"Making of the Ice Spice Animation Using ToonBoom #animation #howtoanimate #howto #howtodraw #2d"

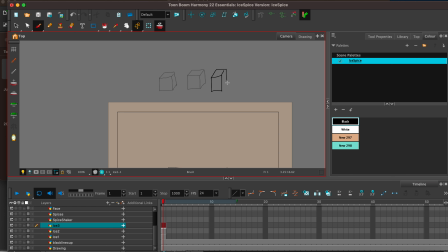This is not what real ice cubes look like. I want to do a sort of a similar, but I don't want it to blend into the glass and kind of look really monotone.
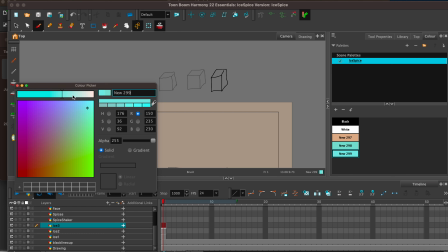So I'm going to pick a different color. I'm going to make this one a little bit lighter. So you see the contrast. It's almost white, but we do have that blue hue in there. I'm gonna go a little bit. That's good.
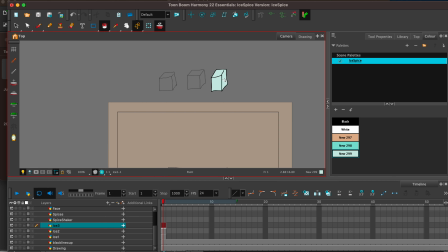All right, and then I'm gonna go into each of my layers, make them blue, make them this new color. Oh, that one's not completely, so let's option B,
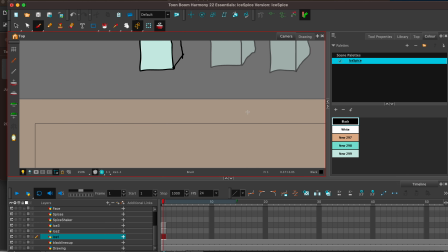go to black, and let's zoom in using 2, figure out it's right here.
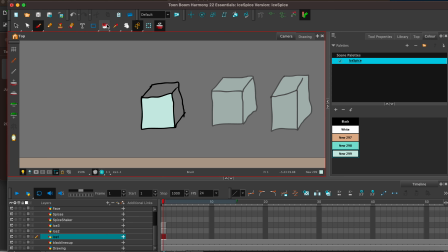And I know that there's other ways to do it, but that's just the way that I kind of have done it.
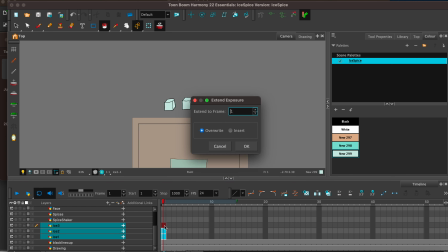Let's extend these. F5, we're going to go to the full 1,000.
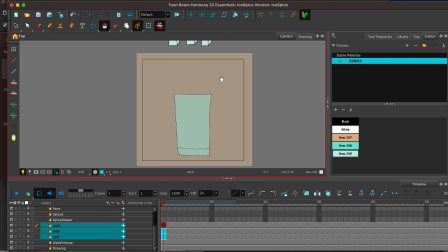And thing is looking at this cup, this is pretty boring. So I want to get the action going right away. If I have a lot going on in this initial scene, I might want to pause there for about a second before I get going.
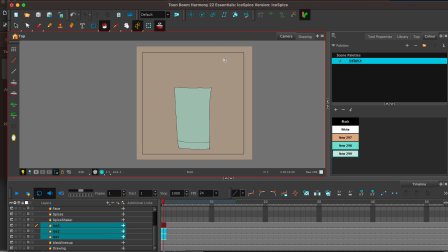But because there's not anything going on, we're going to drop those ice cubes pretty darn fast. So let's keyframe that. I think 10 frames, which is a little less than half a second.
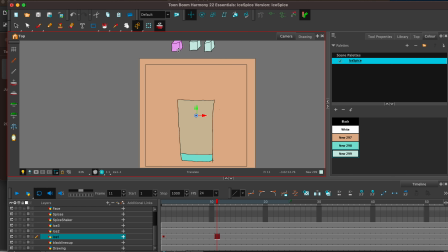I think that's a good amount. So let's drag this right on here. And we're going to come over and we're gonna land right on that blue line. The other one, we're gonna keyframe and I'm gonna stagger it just a little bit.
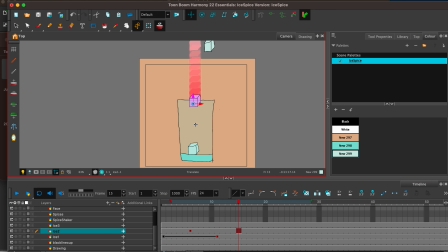Again, just like my drawing, I'm not very much of a perfectionist with my animations either. I know the principles, I know at least generally what I'm doing. And it's not that I'm ignoring them, it's just that I have my own style.
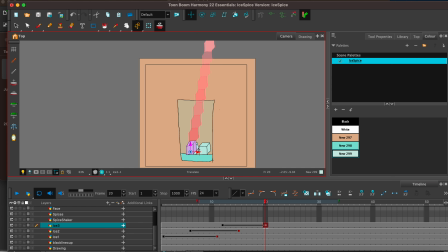And we're gonna drop this one in. And I want you to be able to see all the ice cubes. In fact, maybe I'll stack this one on top of the other two. Kind of like that.
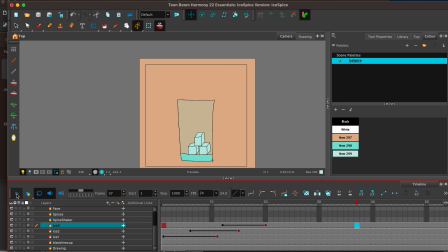All right, let's play it. I kind of want to do a little bit of, I'm going to start it because I kind of like where they have been ending up, that they're straight.
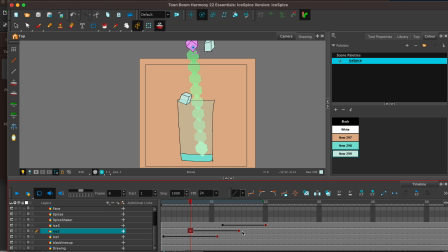So they're going to start, I'm going to start them a little turned and then they're going to go and sit nicely. And I think that's going to make it look a little bit more realistic, even though in reality, ice cubes do not have a perfect 2D
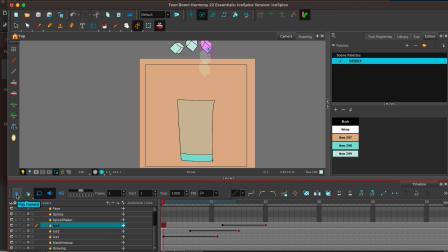change, but the eye is not going to catch that. It's just going to see the movement. So it does look a little funny, but I think it's good. It's good enough. All right, let's do the spice shaker. So there's a couple ways we could do this. I could do like a salt shaker.
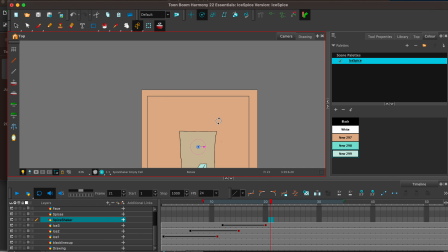I could do like one with those handles. I could do something big.
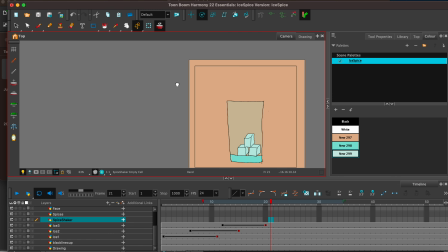I'm kind of thinking I'm going to do a salt shaker and I'm going to write the word spice on it. So now that we're a spice shaker, that's a little... All right, let's do the bottom first.
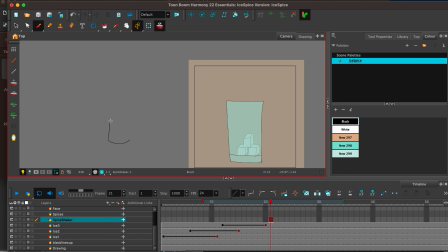I'm going to give it a little top. I'm going to add some holes in it.
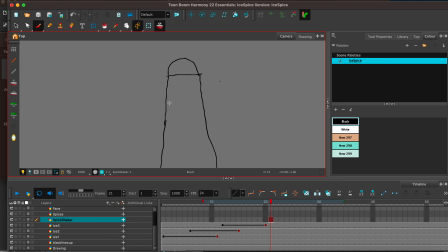Close this up and give it some holes.